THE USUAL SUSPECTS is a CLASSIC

It really is. No one suspects him because he's so brilliant. He's so sharp.
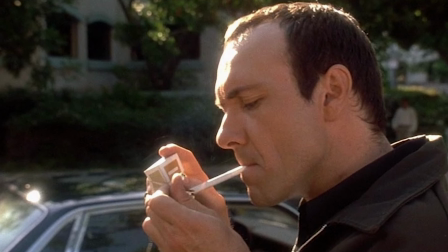18:58 He's so clever. he's 10 steps ahead of everybody this entire movie whether it's the other criminals whether it's kuyun or whether it's any rival he's ahead of them all and what's interesting is the way they threw the audience off the scent really well is a different person played the character of kaiser soze
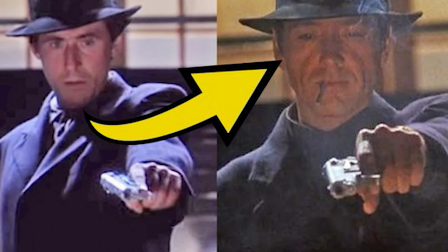19:16 in every moment that you saw him whether especially with the the trench coat and hat so different actors played him and also
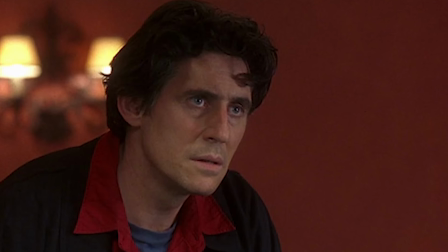19:23 the filmmakers played him so at one point uh the Editor John Oppmann used his hands in place for Kaiser Soze's hands in an insert shot. Bryan Singer used his feet in an insert shot of Kaiser Soze.
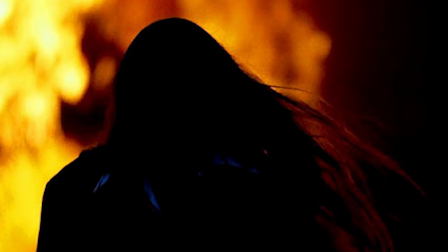19:35 We got multiple versions of him played by different actors and people on set on the boat. So we could never really get a clear image of Kaiser. And then if you did think you saw him, the next time you saw him, he would look different.
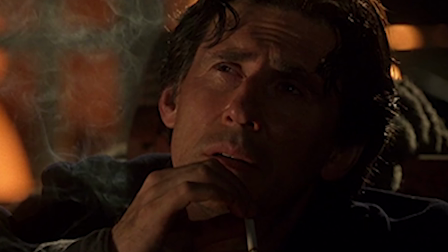19:49 So they constantly threw you off the scent by misleading the audience with his physicality. But it makes sense. and it's not quite a rip-off because we're being told a story by an unreliable narrator. So it's okay to be an unreliable storyteller sometimes. And also, we also don't even know if Kaiser Soze even exists. Yeah. He could just be a myth. There could be someone else just pulling the strings who's Kaiser Soze, or if he even exists, but it ends up being verbal, which is such a great reveal because the whole time he's talking to us,
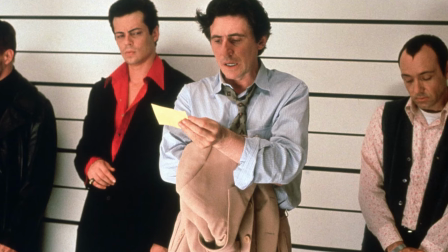20:18 he's talking to the audience, he's giving us all this information, all this exposition of what happened. And also, he's the first character shown after the opening explosion. He's the first character. He's in interrogation underneath that big white light with the – what's the effect they do to film to the nitrates? The silver bypass. The silver bypass, and he's glowing in the light. It's one of my favorite parts of the movie is that silver bypass. He's under this white light glowing.
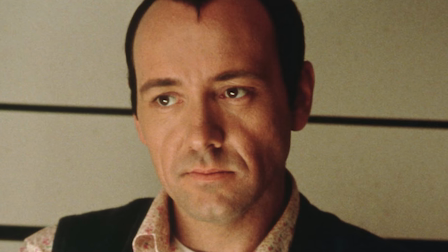20:42 That's Kaiser Soze. Within six minutes of the movie, we see his face right away because we're so curious who this shadow figure is. And I love the filmmaking and lighting in the opening scene where we only see the shadows of him.
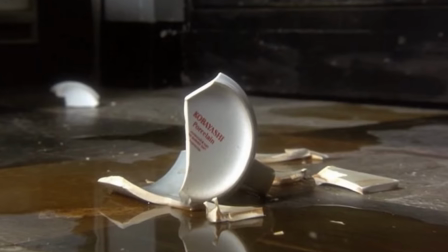20:53 We don't see who he actually is, and I think it's just so funny the way he pisses on the fire trail because Keaton's gonna blow up the ship with Kaisa Soze on it. In the revelation, when Keaton sees Kaisa Soze, it's great because we clearly, like you said, he knows who he is.
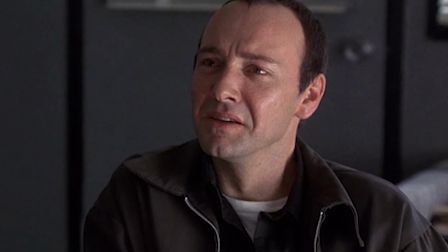21:08 He can't believe it. He's laughing to himself. He's like, oh my God, it's you this whole time. Yeah, it's fantastic, and the reveal is amazing. And what I love so much about this film is not just the editing, but the cinematography.
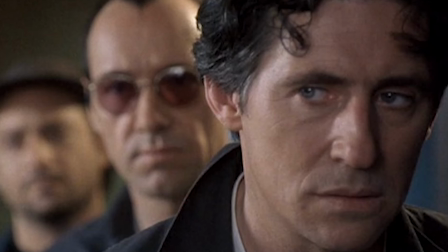21:22 We get a lot of great split-diopter shots. We got a lot of great tight push-ins. Two shots, you'll have verbal, tight close-up and focus with Kujan behind him in the background glaring right at him. They made great use of the camera work in this film and also just kind of playing with the tone of
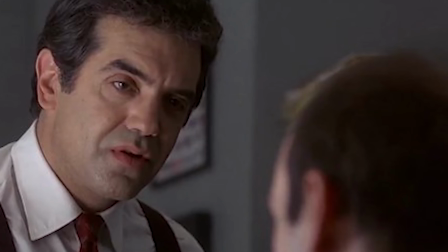21:44 boxing the characters in to make the audience feel just as confused and anxiety-ridden as, like, the investigators are. So, like, there's great shots of Chaz Palminteri and the other officer there, and they're sitting pretty far away from each other in the room.
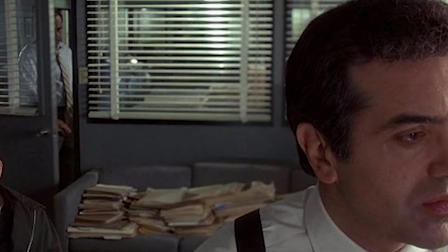22:02 Palminteri's sitting on the table, and then the other guy's sitting behind him on the table, and they frame them. They do this a lot. They frame them really tight and awkwardly because they don't know what the fuck's going on.
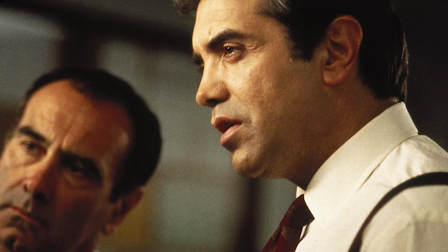22:12 And so they did a great job reflecting the tone of the characters in the cinematography of this movie. and spacey's so good as kaiser as verbal kint
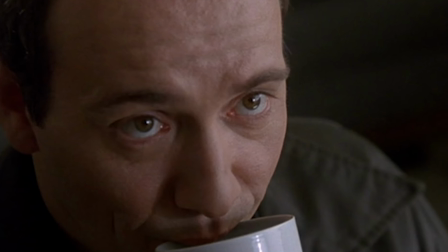22:23 he's in this interrogation room with kuyon the whole time and everything he's feeding not just kuyon but also the audience is made up pretty much a lot of it's true but a lot of the details the the names even the name kobayashi that is
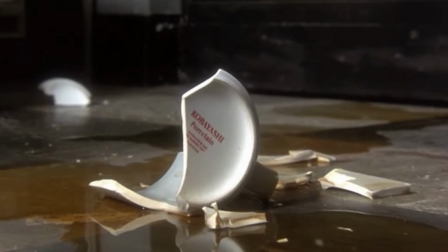22:37 the bottom of a mug a porcelain company and it made that it wasn't a real person really although we do see that character later on he's the one who gets picked up who picks him up he just never Or uses the right names. But he never does. He just sees the details all over this wall, these random things. It's not even Kuyen's office.
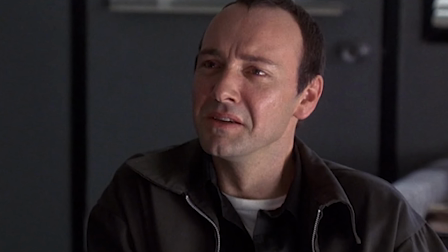22:53 It's Kuyen's friend's office, another colleague at the department. He's looking at all these random photos.